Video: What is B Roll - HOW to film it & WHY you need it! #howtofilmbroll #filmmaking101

B-roll. What is it? Why does everyone keep on going on about it? Why do we need it? And how do we get it? That's what we're covering in this tutorial. This is one in a series of filmmaking and content creation tutorials. If that's something you're into, think about subscribing, hit that notification bell, and be kept up to date with the latest releases. So, on to B-roll. What is B-roll? B-roll is anything that isn't the main subject of the shot.
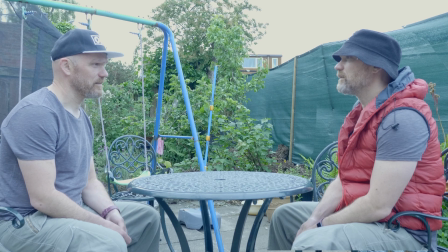(0:40)
If we have a conversation between two people, we'll have camera shots of the two people. We'll see what they're saying, we'll see their reaction shots. That will be what's called A-roll. Not this kind of a roll, but you get what I mean.
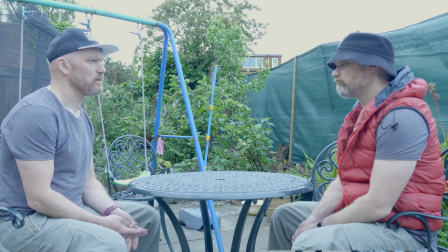(0:58)
B-roll is then used to intercut between the main action, to add a bit of depth to our story. Why do we need B-roll? Firstly, B-roll will add to the tone of the piece.
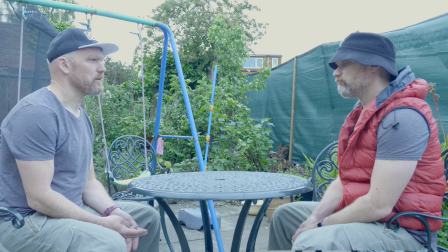(1:17)
We see two people sitting across from each other. They look calm, they look collected. B-roll then goes to show us a foot frantically tapping on the floor.
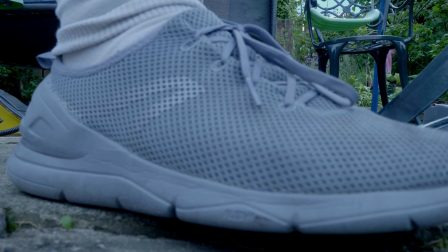(1:28)
And we see that there is tension in that scene. We see that there's something underneath the exterior that this person is putting on. We as the audience read the tone of that piece. There's suspense. Number 2, it provides flexibility when we're editing. What does that mean? It means that with B-roll, we can then determine what pace, what rhythm we want to set in that scene.
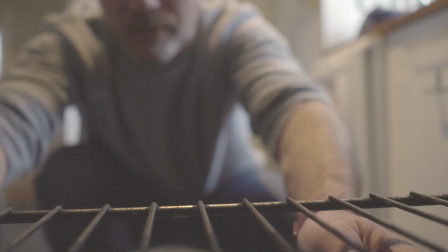(1:59)
And if we want to start ramping it up, or we want to start pulling it back a bit.
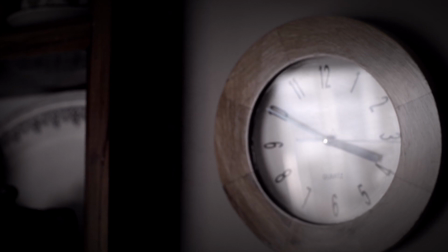(2:04)
B-roll will enable us to do that. It gives us a lot more control of that rhythm that is then translated to something that the audience will respond to. Edgar Wright, when he shot his first film, A Fistful of Fingers, talked about the fact that when he got to the editing suite, he didn't have enough coverage to pace the film in the way that he wanted. And he's actually said that from that point onwards, that has always been a chip on his shoulder, and he has always gone the other way and ensured that he has too much coverage.
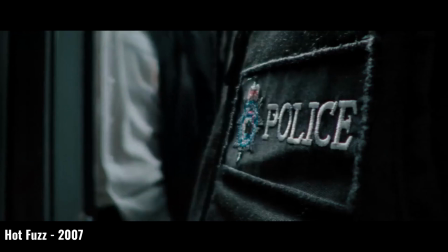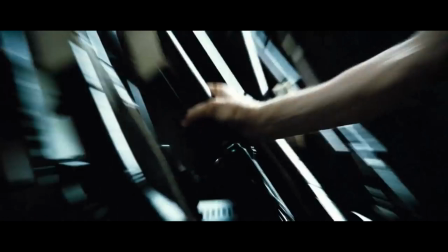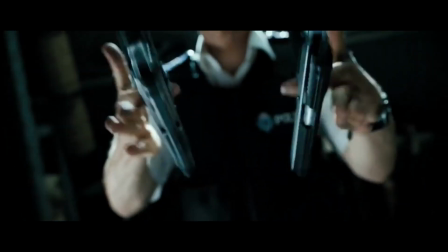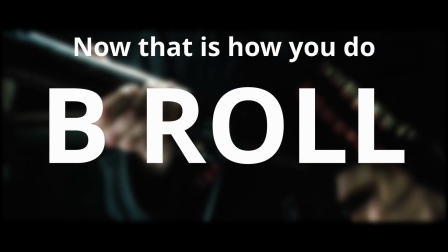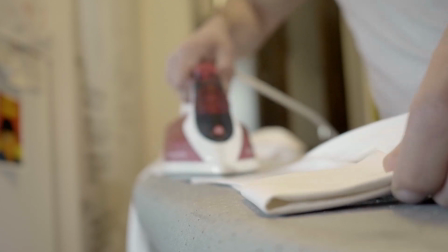(3:03)
Number 3, it establishes the details of the character and the environment. So we are able to bring the audience more fully into the world of the story that we're creating.
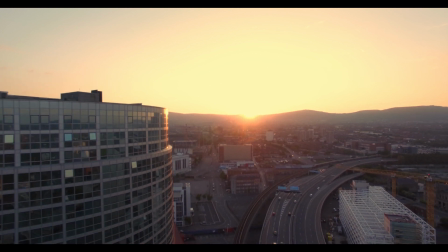(3:18)
Filmmaking is all about story, and that's exactly what we want to do.
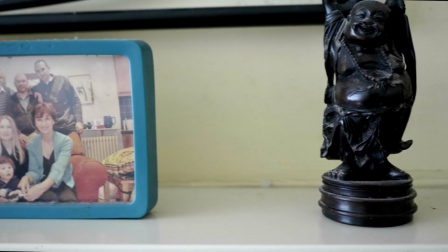(3:24)
For example, we cut away to a close-up of a photograph on a mantelpiece and we see a happy family.
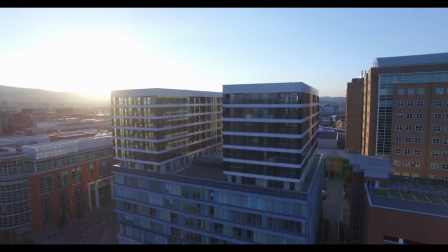(3:33)
And that tells us something. We have a shot that sweeps over a city landscape and we see lots of high-rises.
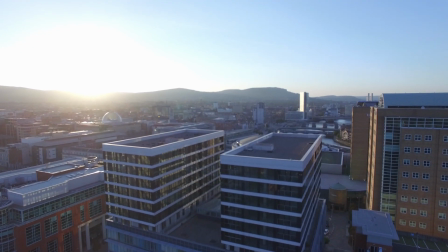(3:42)
And this tells us about the world that we're in. B-roll isn't all about wide shots, it isn't all about close-ups. We need to change that up. And the way that we know how to change that up is by thinking, what other information do we want to show our audience?
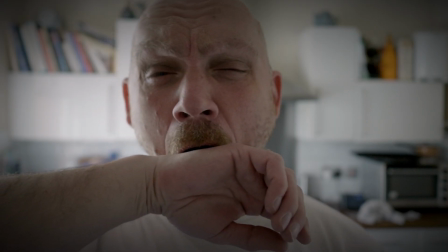(4:02)
Number 4 is about breaking up the monotony.
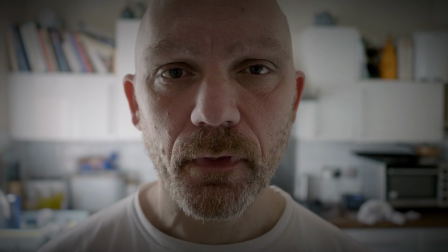(4:05)
So if you have a scene where there is just a character, the camera's on that character's face and they are talking, then very quickly us as an audience will switch off. So they'll still listen, but visually they will disengage. B-roll enables us as the audience to work to keep up with the story.
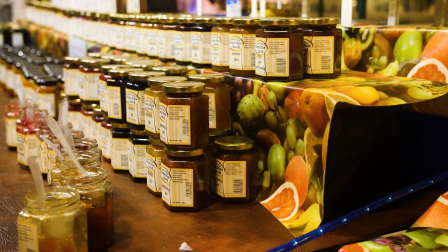(4:28)
So no matter what you drop in as B-roll,
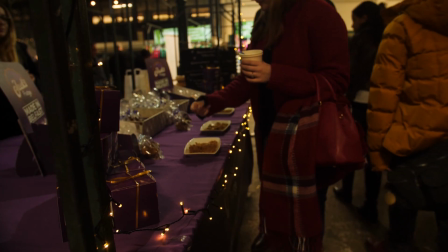(4:32)
we will see that and we will try to work to keep up with why we have just been given that piece of information.
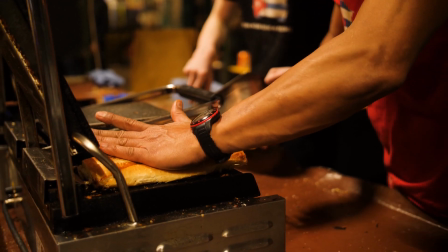(4:41)
Everything that we see, we will naturally, as human beings, try and translate.
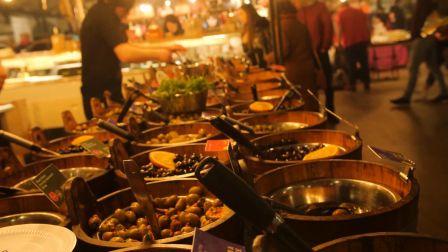(4:47)
Try and make sense of why we have seen that at that point. And in doing that, that keeps us engaged.
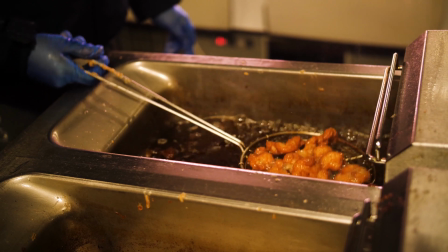Point 5 is using B-roll to cover up any errors and mistakes that we may make. We're going through the footage and we see that there's a bit of a shake. We see that there's a bit of a loss of focus during a scene.
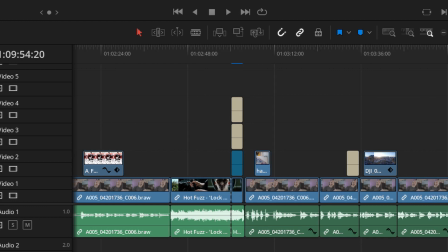(5:16)
Not a problem. We drop B-roll on the top of that and the audience is none the wiser.
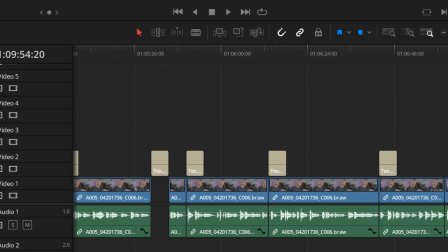(5:24)
We are able to keep the story moving forward and the scene to seamlessly play out without the audience being aware. B-roll is there to save the day at those moments in the edit.
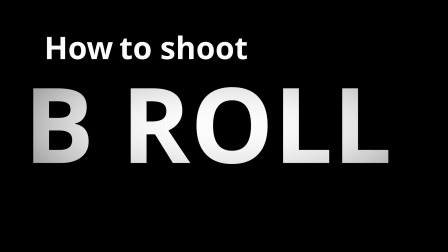(5:40)
How to shoot B-roll. Firstly, plan ahead.
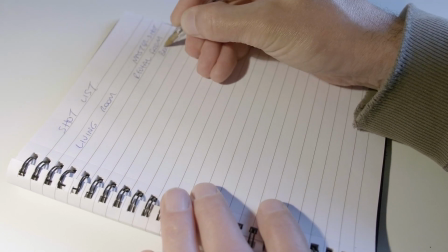(5:45)
As with any kind of filming, it will save you so much time in the long run.
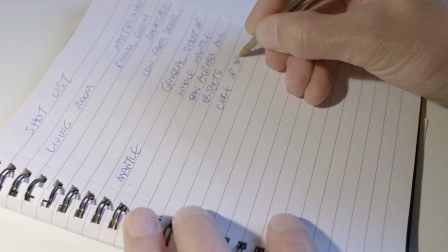(5:51)
So think of the tasks that you need to capture with the camera.
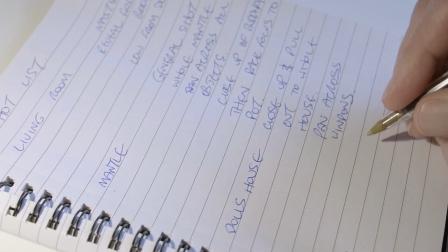(5:57)
Think of things like how it's going to be edited together, any transitions that you're going to use between shots.
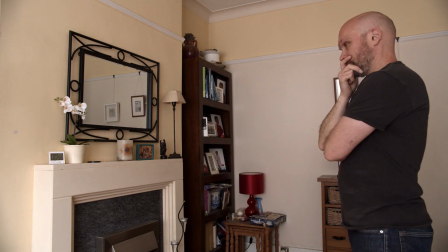(6:06)
Scout the location. If at all possible, go to the space that you're going to use, have a look around,
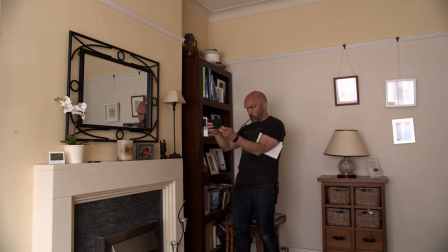(6:13)
see what light sources you have there, see what interesting angles you can capture.
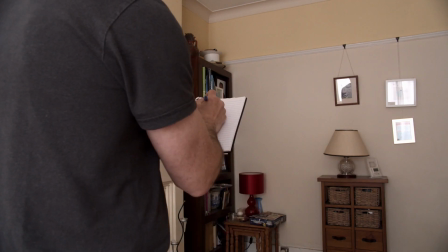(6:20)
Because again, any of that work that you do beforehand is going to give you a much better idea. And especially for B-roll, this is going to enable you to get those gorgeous shots that really bring your production to the next level.
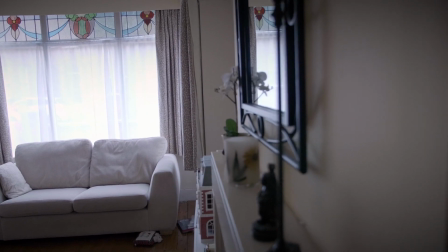(6:36)
Don't get stuck doing the same shots with the same lens at the same angle for the same length.
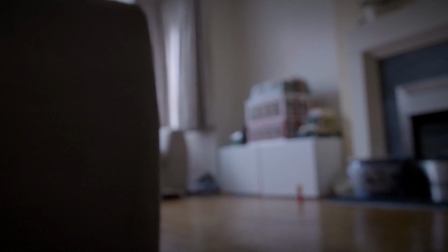(6:45)
Mix it all up. Do some wide shots, go into some close-ups, add some movement.
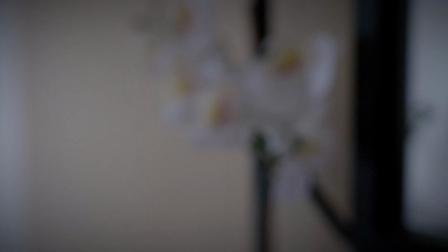(6:52)
Think of the angles, above, below, moving in, pulling out, all those kind of things. Make sure you don't get stuck in that rut. All of these things will again keep us engaged.
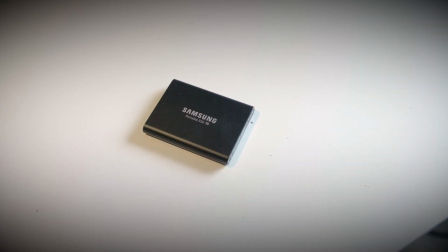(7:07)
Shoot more than enough. Going back to what I said about Edgar Wright, make sure that when you sit down at the desk, you're not thinking, I wish I'd got this, I wish I had more time. There's nothing to link these two scenes together. I was recently talking to a director who talked about using a 20-80 rule. Now, he was talking about documentary and about talking heads, but that can apply to a scene of dialogue in a film. It can apply to any kind of content that you're creating. So he said that with the talking heads, that took up 20% of his time, 20% of his footage as well. On the flip side of that, he said that he then spent 80% of his time and 80% of the footage was of cutaways. You might think that you've nailed the scene between those two people. You might think that the tension has built brilliantly and that that's it done. But have a look around.